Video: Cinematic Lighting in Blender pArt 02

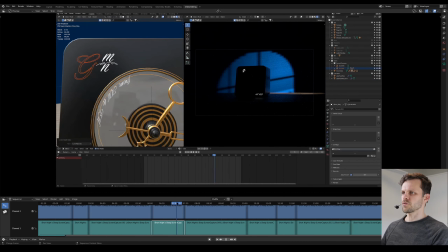4:09 Let's give them gold materials. I'm just scrubbing over this. In short, you select all of these elements, then grab
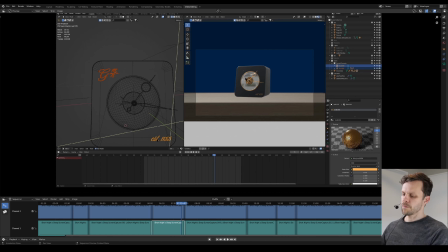4:19 a object that has the gold material on it, press Ctrl L, transfer materials, and you set.
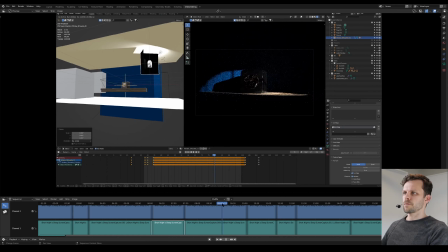4:27 There you go. This is how it looks in the end. So you just see me here moving it a little bit here in the corner there,
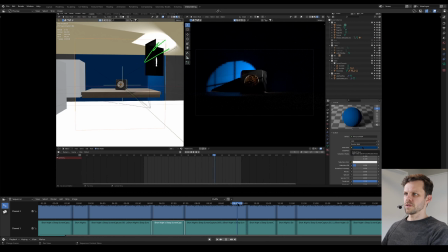4:37 moving it through the scene a bit. And also what I do here now is it's just the back wall is just a bit too blue, and that is because we see in the scene here it actually is blue and it doesn't need to be,
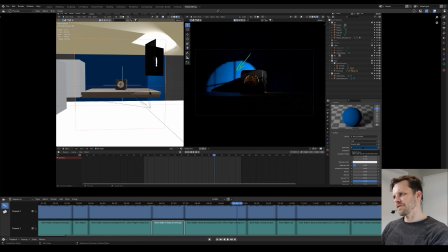4:54 because we want the moon to be the cold color. and everything should be then just like tinted from the moon. So we have warm colors that will come from this side, and the cold moon color will come in from this side, giving it a nice cold warm look.
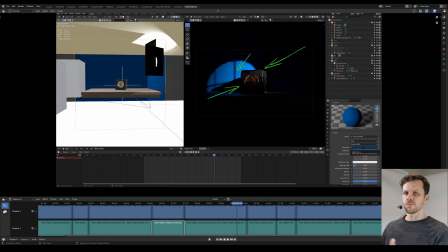5:14 But it also means we don't need the blue back wall to just double down on that.
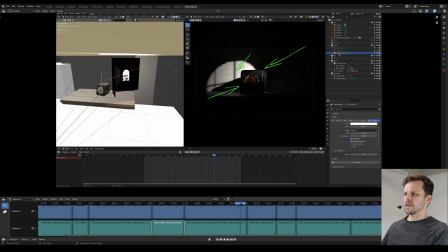5:18 Instead, I'm going to give this a sort of like earthy tone, a warm gray of sorts.
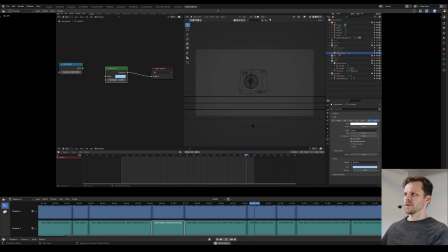5:27 Okay, and so now we have our time lapse here. Right now I'm just figuring out somewhere here is a keyframe, and probably somewhere around here will be the other one. So these are the two markers.
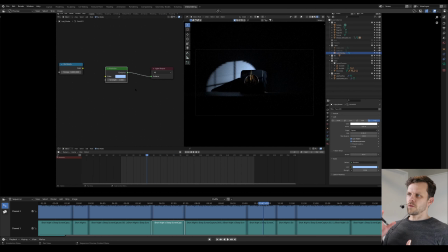5:46 So now that we have those keys determined, I want to focus on the composition before the time lapse starts, because we will be looking at this image for a couple seconds before time accelerates, and I just want everything to look nice. So we want to have details where there is none.
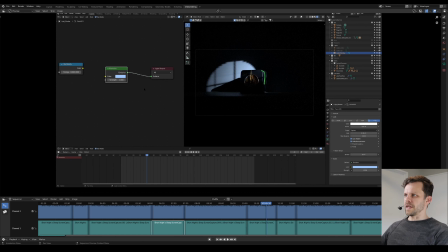6:04 We have a nice highlight here. There is no information on this side. On this side we can't even tell where the clock ends and the background or the ground starts. So all this needs to be filled in somehow. And we're doing this now.
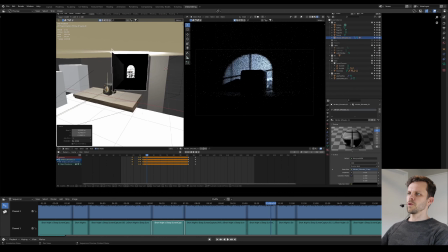6:19 You just play around a bit. Place the gobo, which is this thing here with the window, the transparent window,
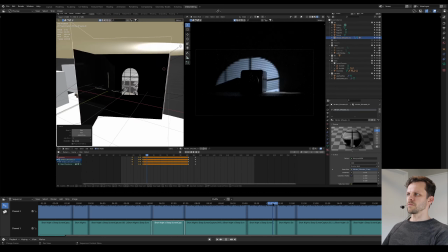6:30 somewhere nicely, but also play with the light that casts with the moonlight. Here, scaling things up a bit. Scaling it up gives actually quite a nice reflection on this side of the wall, but also we get some nice play down here on the wood that I like,
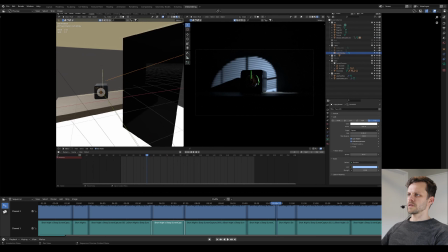6:47 and also the handles here, and that ring element on the clock catches some nice highlights there.
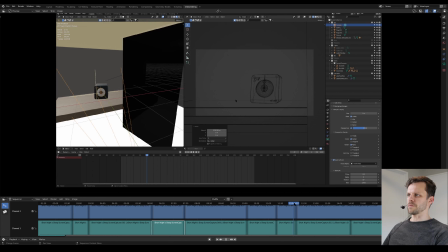6:56 So this is all looking really good. There's a big difference between the framing and the actual render frame,
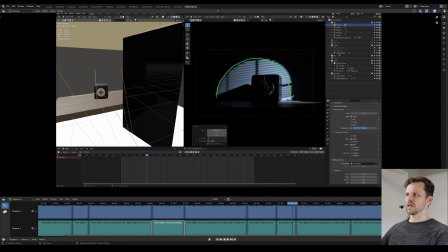7:04 because now here we have our this is our composition effectively, right?
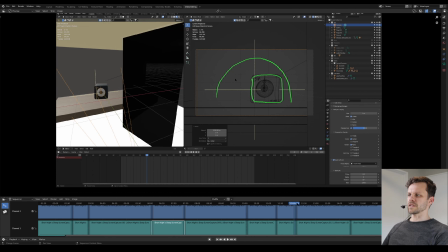7:12 While if I go here, there's nothing. The green arc that we have in the render is completely missing. So it definitely pays out to, where is it here? It definitely pays out to swap between display modes a bit,
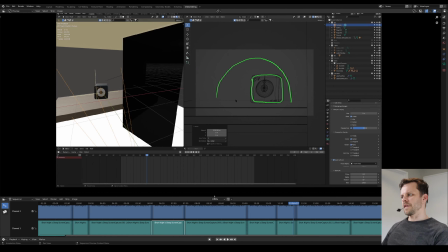7:26 use rendering when it makes sense, and then jump back out of it when you need more performance. But yeah, don't forget light and shade, how light and shade and reflections can affect composition. So with that in place,
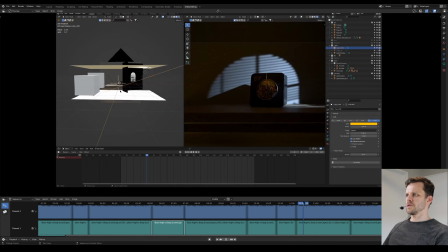7:43 let's just focus a little bit on the warm lights that come in now.
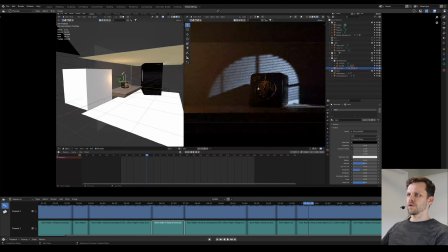7:50 I played a little bit with the point light that you see over here, but it's just I don't know, it just didn't quite look right.
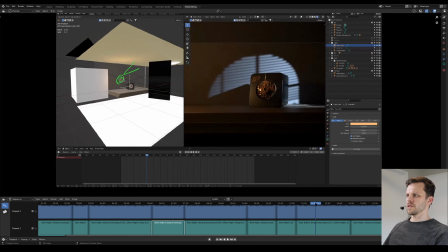8:00 Like let me quickly scroll forward a bit so that like this is the perfect example of the point light here, right?
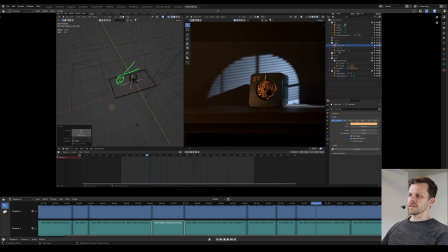8:09 It gives us nice highlights, a nice illumination.